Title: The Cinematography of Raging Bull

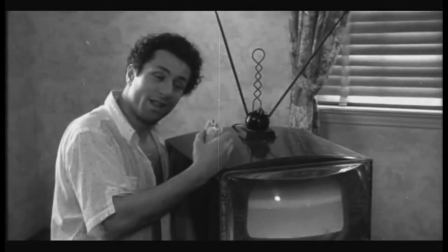We used to be at eye level with Jake LaMotta, but now we move to a slight high angle to therefore perpetuate,
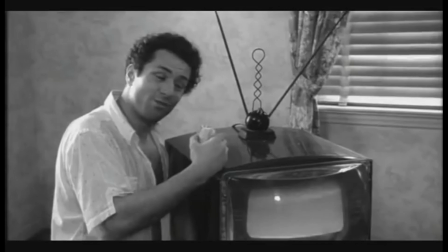or rather emphasize, his weak nature.
I swear on our mother, I'm gonna kill somebody. I'm gonna kill somebody, Joey. Well, go ahead and kill everybody. You're a tough guy. Go kill people.
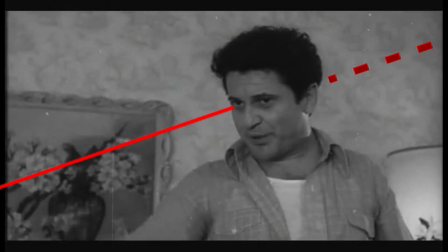Now we move to a low angle on Joey, who is now looking down as he is now continually getting angrier as Jake pursues him.
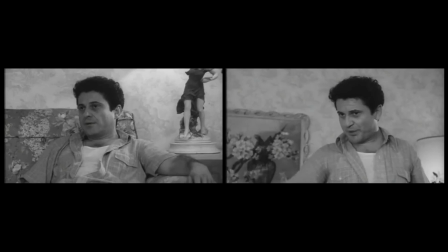Another thing to take note of is that now he moves closer to the right side of the frame, therefore enhancing the opposition between Jake and Joey.
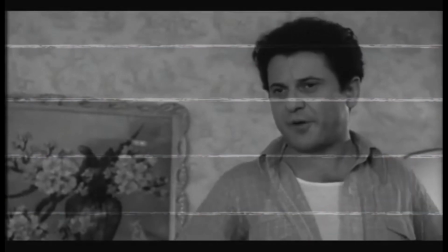It's like this for a few minutes until Jake stands up to attempt to have more control, and we get a medium close-up on him yet again.
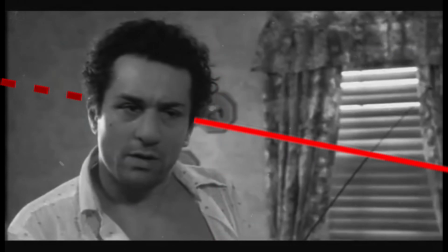He is on the left side of the frame, and he's looking down at Joe Pesci, of course, because he is taller.
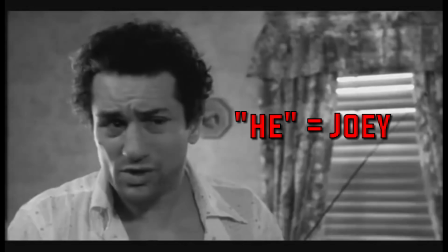But now Joey is still at eye level. He's not portrayed in a high angle, which represents that Bob De Niro,
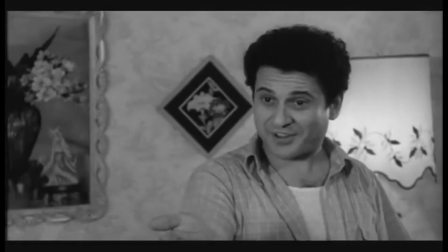although he might be physically imposing and attempts to control the situation, he really doesn't have as much control as he thinks he does.
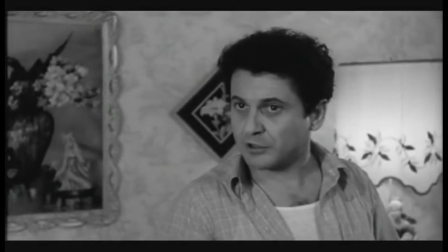You know what you should do? Try a little more fucking, a little less eating. You won't have troubles upstairs in your bedroom, and you won't pick it out on me and everybody else.
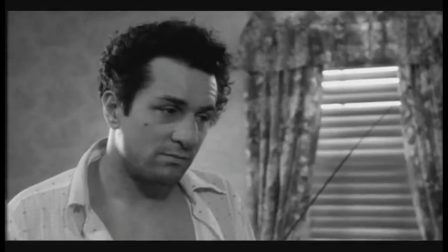You understand, you fucking wacko? You're cracking up.
The scene ends with Jake on the left side and Joey on the right side,
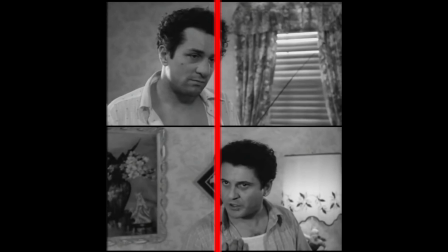which shows how this relationship progressively devolved over the period of the scene. So that pretty much showcases how composition is used in order to portray loneliness and also the devolution of relationships throughout the movie. Now let's take a look at another aspect of cinematography: lighting. In terms of lighting, the moments that stand out to me the most are the ones where Jake conveys peak moral and psychological decrepitude. So the first example is when Jake is about to fight Gennaro. Now let's give a little bit of context.
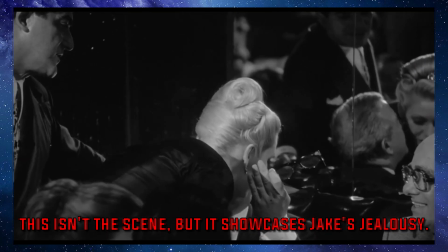Jake heard Vicky mention that Gennaro was a good-looking person, so this sparks immense jealousy within him,
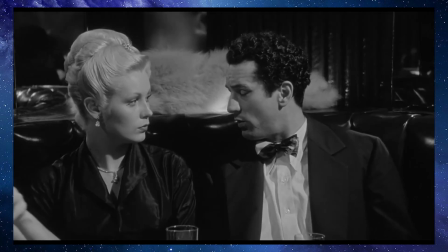and therefore he asks his wife why she made that particular statement. Now, his decision of what he's going to do in response to this statement is conveyed through the lighting alone.
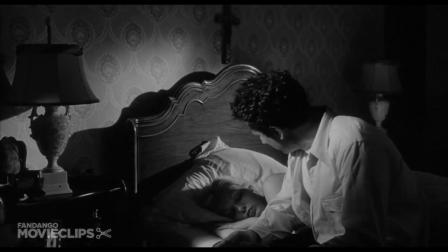You ever think anybody else? When we're in bed.
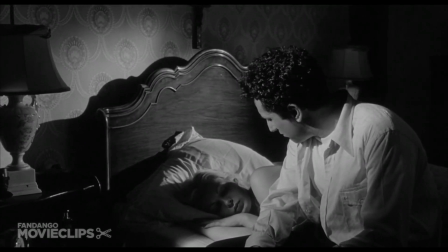I mean, You know, like when we make love.
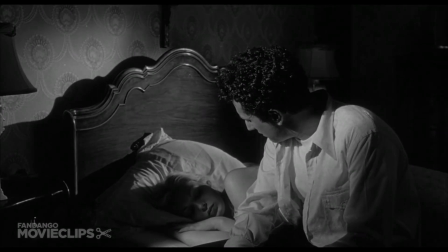So the scene starts off with a broad light on Jake LaMotta's face on the left side of his profile. From my interpretation of this lighting, he is really trying to just get an understanding for this in a peaceful manner.
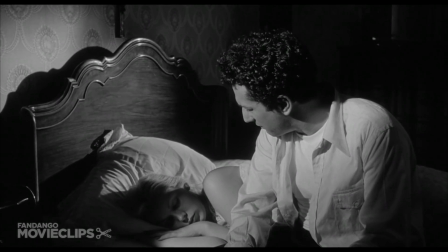How come you said that thing about Gennaro? what did I say?
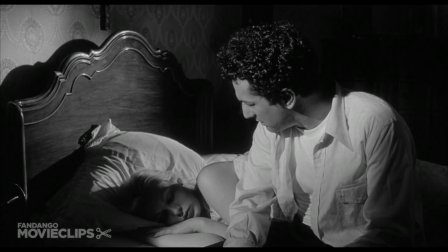You said he had a pretty face. Never noticed his face.
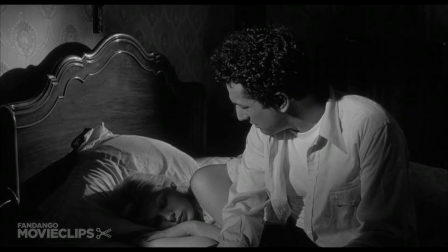Well, how come you said that then?
Since Vicky is shrouded by the shadow of Jake LaMotta, this represents that she potentially has secrets that she is hiding from his perspective. However, it also represents his looming presence that he has over her ability to live.
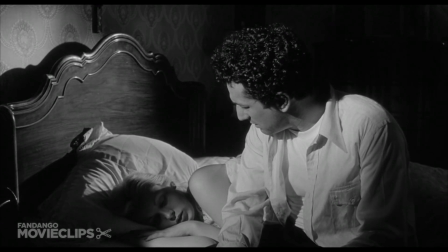I don't even know what I said. I don't even know what he looks like.
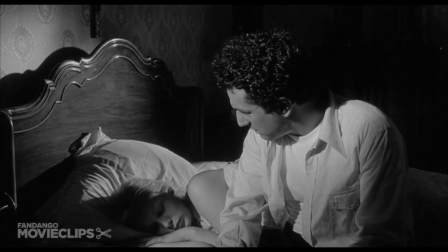Go to sleep.
Of course, Robert De Niro isn't fazed by this.
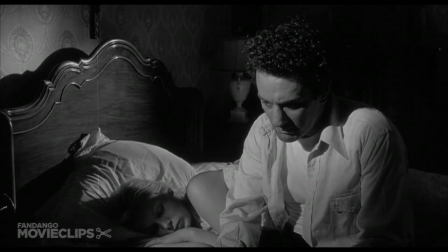This is represented by the now Rembrandt lighting on his face, which, you could tell it's Rembrandt due to the little triangle underneath his eye. And this shows how morally conflicted he is now. And essentially, this represents that his decision is made, and he's going to pummel this kid.
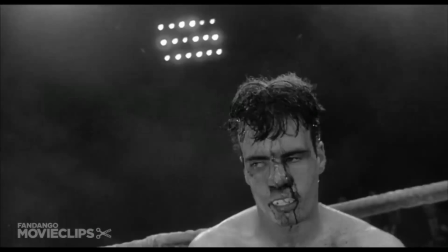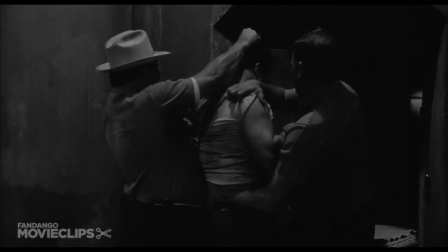So now we're nearby the end of the movie where Jake has essentially lost everything, and he's at the lowest point in his life.
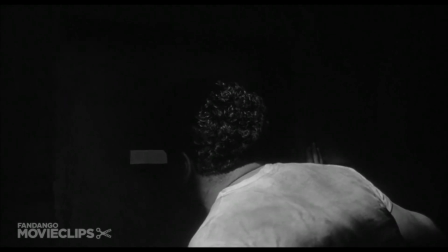Fuck you! Fuck you! Fuck your mother!
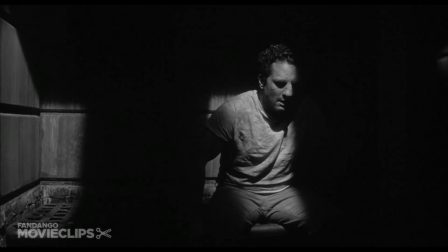The scene starts off with him in the light,
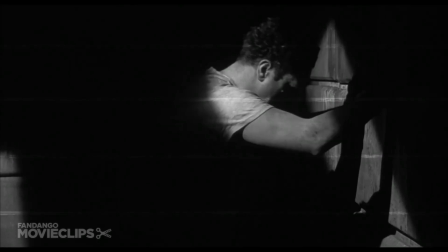but as he loses more control throughout the scene, it ends with him being shrouded in the darkness.
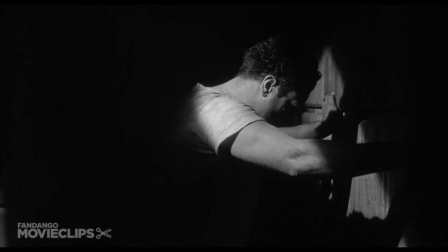This is really interesting because it conveys how morally decrepit he is at this point
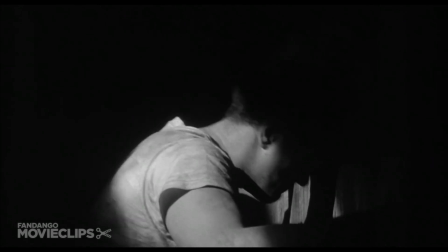in time and how remorseful he is on how he has went about life. This just goes to show how the use of lighting, although it may appear to be really simple and seamless on the outside, it really does convey deeper meanings once you really break it down and analyze it. Pretty much like everything else, but that's as far as I'm gonna go about lighting. And now for the third part, camera movement. Now, just like every other aspect in filmmaking or life in general, the way how the camera moves can dictate whether or not we find a scene to be impactful or not.
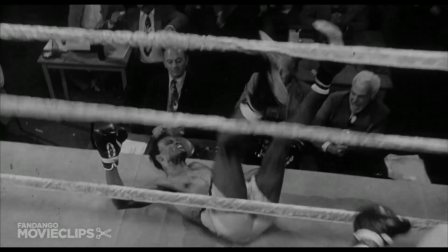In this scene, Jake LaMotta just made a victory against Sugar Ray Robinson, his greatest rival throughout the whole film.
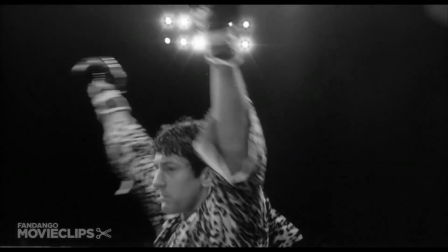Now, he's pumping his fists in the air, the audience is cheering for him, so this is supposed to be a victorious moment, but very quickly,
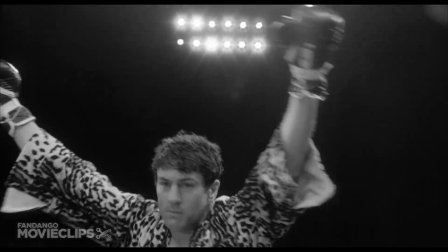the camera just cranes upward and then just loses focus on Jake LaMotta and just focuses on the audience now,
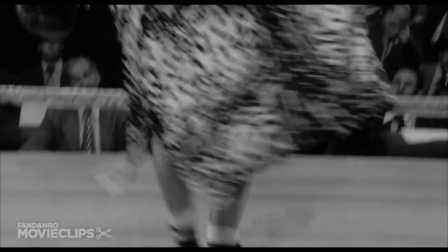therefore just taking him out of the picture.
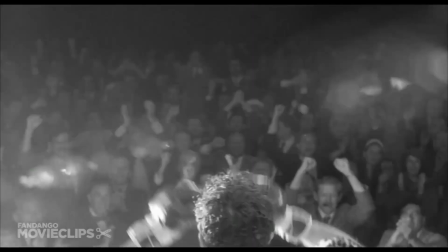Due to the camera movement and just completely losing the subject, the scene doesn't feel nearly as impactful as it could have been. But here's the thing. This was done on purpose. Let's contrast this to the next scene where he fights Gennaro.
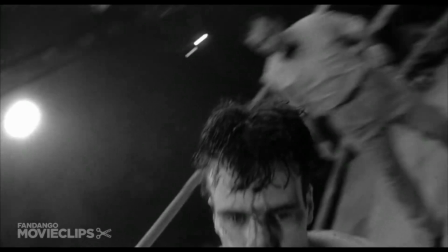In this scene, he just completely pummeled Gennaro and rubbed it in the face of his wife.
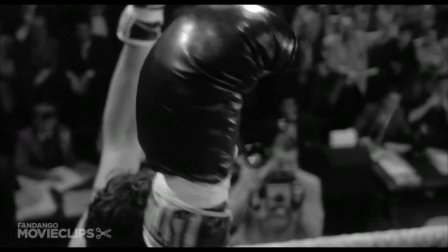Since he won the match, obviously this is supposed to be a victory, but it comes off as more victorious because of the way how the camera
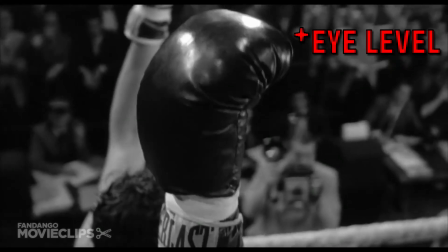slowly pedestals downward to put him in a low angle and also allows him to take up more of the frame. Therefore, this establishes a greater sense of power and significance that this event has to Jake LaMotta. This contrast really does dictate how impactful the scene is supposed to be, and it definitely works really well. Now we're going to be going through the masterpiece of a scene, that is his final confrontation against Sugar Ray Robinson, which signals decline of his career. We are essentially going to be going over all the aspects of cinematography now that we went through each one individually and break down why the scene is a masterpiece. So before I corrupt your mind with my point of view, you just watch this scene for yourself. Robinson apparently
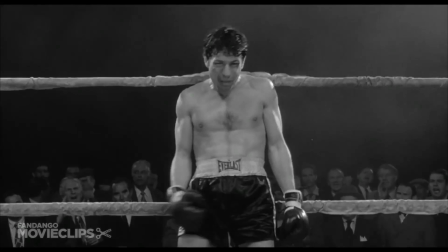fired, punched with a fare thee well, and rocked Jake LaMotta right to his heels.
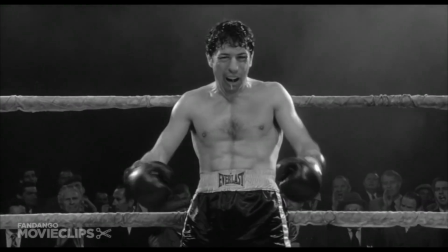Come on, Ray.
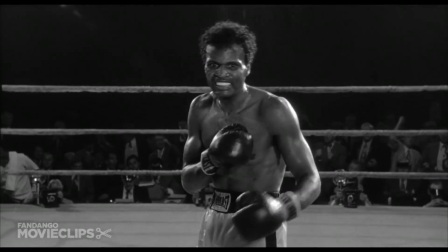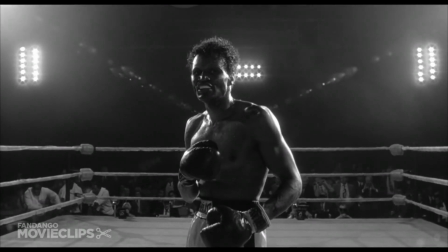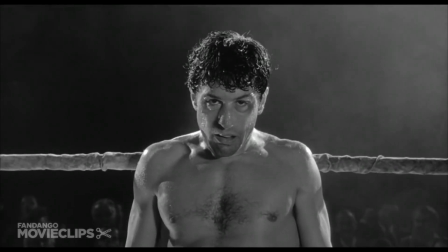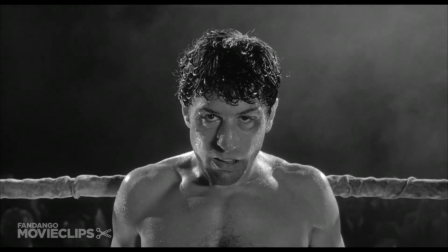This scene is everything. Everything is done so well to the point of being immaculate.
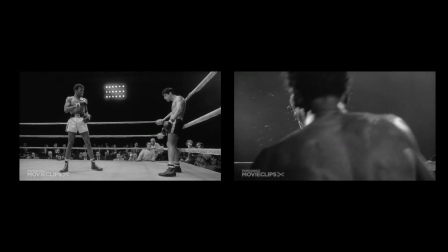Let's take out the biggest things. So the bookends of the scene are two shots.
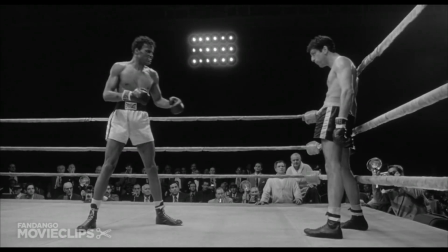At first it starts off where both characters are equivalent in the two shot, but then at the end of that onslaught,
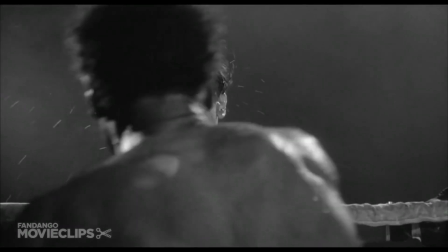it ends with a two shot with Raymond in the foreground and Jake LaMotta in the background,
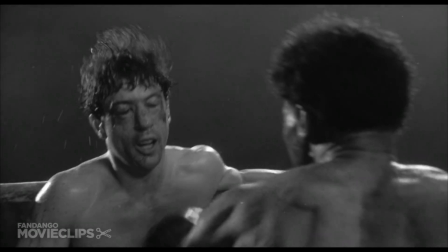signifying Raymond's new dominant stance. In between, no two shots used. Everything is just composed of one shot and many close-ups.
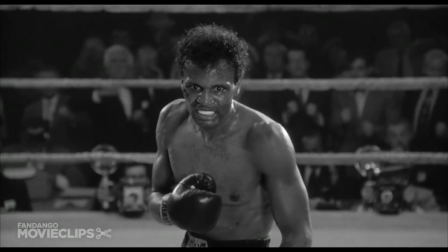At the beginning, Raymond has key lights and full lights shown all around him,
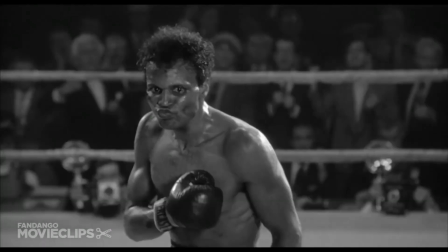as well as a slight high angle being used to show how weak and insecure he is in this situation.
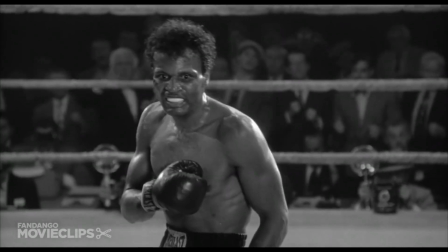And that works in tandem with the actor's portrayal of the character.
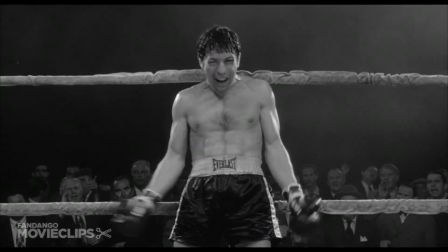Then we cut to a cowboy shot of Bob De Niro, which zooms in slightly to represent that Raymond is now getting focus on the character.